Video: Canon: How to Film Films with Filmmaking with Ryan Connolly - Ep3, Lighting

Light. It's everywhere and it could be one of your greatest assets but just like anything else you have to know how to use it right.
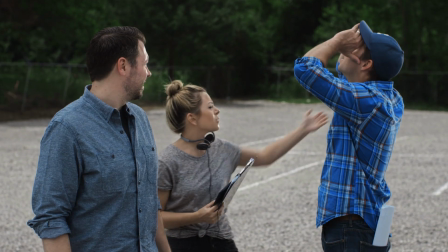[0:12] Is he staring straight at it? Yes don't do that please. What is that?
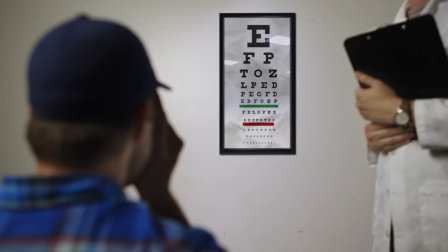[0:21] L7 peanut butter my dad?
Control over your light is gonna start with your camera.
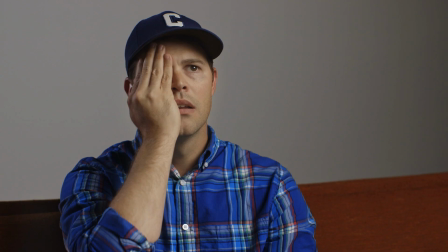[0:27]
The way you get your image is by by exposing your camera sensor to light. And the way you're gonna control that exposure to get the proper levels is from three things.
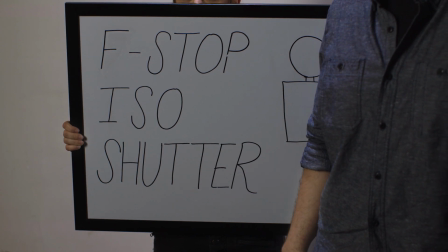[0:34]
F-stop, ISO, and shutter. The F-stop is the number that relates to how wide open or closed down the aperture inside your lens is. The lower the number, the more wide open that aperture is, letting light flood your sensor. The higher the number, the more closed down that is. And this is what will affect your depth of field. The more wide open your aperture is, the more shallower your depth of field's gonna be. And if you do the opposite and close down, you're going to be getting a wider depth of field. Your ISO is your camera's sensitivity to light. The effect that you're going to get by adjusting this one is more or less noise into your image.
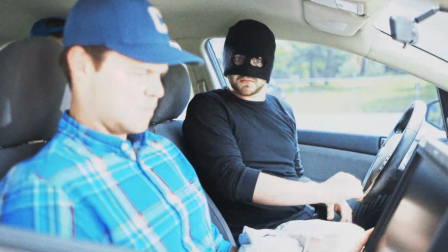[1:14]
The higher you set your ISO, making it more sensitive to light, the more noise you're getting into your image.
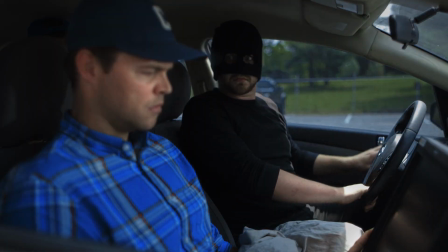[1:19]
Every camera has a native ISO, which is the best image to noise ratio for that camera, so try to figure out what that is and stick to that.
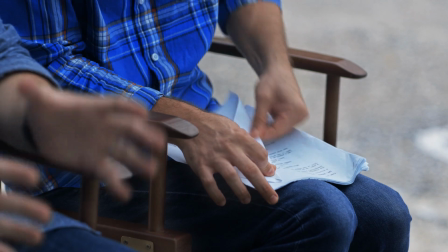[1:27]
The shutter controls the length of time your sensor is exposed to light, and a normal shutter speed is going to be double the length of your frames per second.
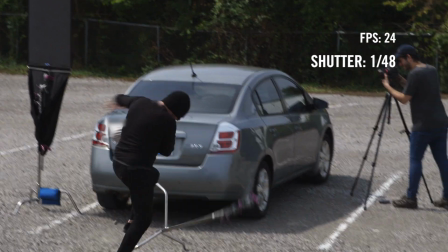[1:34]
So if you're shooting 24 frames per second, your shutter should be at 1.48 of a second. Faster than that, you're going to start getting that choppy action look.
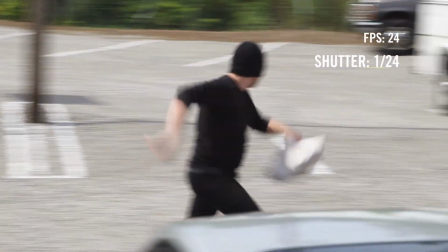[1:43]
Slower, and you're going to get more motion blur.
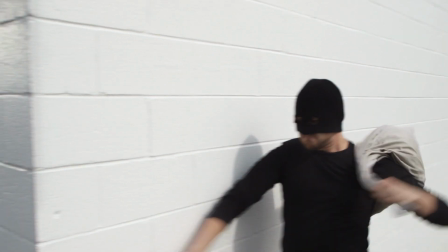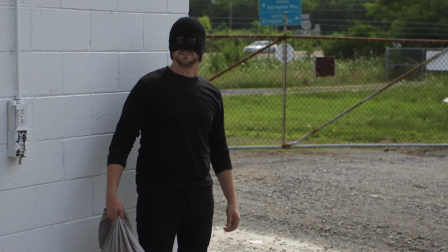[1:50] Action!
The trick to getting great looking shots outside is knowing the best time of day to shoot. I usually try to keep the sun to my actors back. That way you're keeping the sun out of the actors eyes and giving yourself more contrast, which you can control with a bounce. You can make a bounce like this from basic materials from any hardware store, or you could use a poster board from Walmart or if you want to spend a little more cash you can get a flex fill regardless of what it is, I never shoot outside without one.
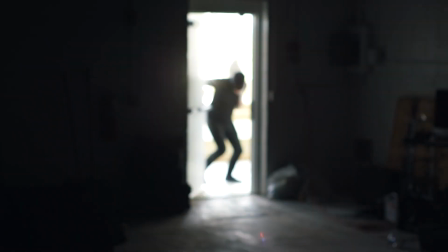So let's talk about lights. One of the most basic lighting setups is three-point lighting which is key light, fill light and backlight.
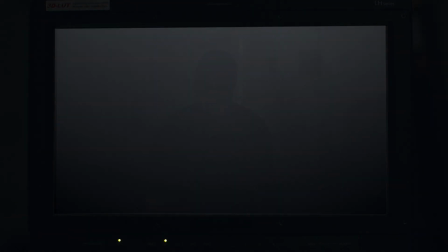[2:27]
The key light is the main light source for your scene and we're gonna put that on the side of the camera. The backlight goes behind your subject and helps separate them from their background. The fill light helps to control the contrast of the scene by filling in gaps, so to speak. So now you need to decide whether you want soft light or harsh light. With hard light, you're getting a much more harsh and contrasty light. If you want to create a more defined edge on your subject or a more controlled beam of light, this is the way to go. With soft light, you're getting a light that wraps around your character more and has a light that's a bit more uncontrollable than what you're getting with hard light.
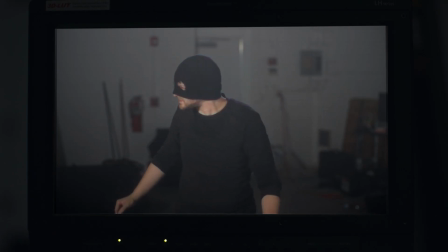[3:01]
The good thing about this is it smooths out the skin and is much more forgiving to imperfections. These rules aren't necessarily how you're going to light your scene every time, but they are a great place to start when thinking about light.
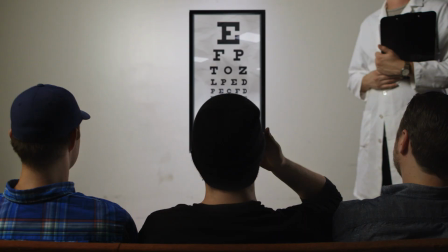[3:11] Toy soldier. Nailed it.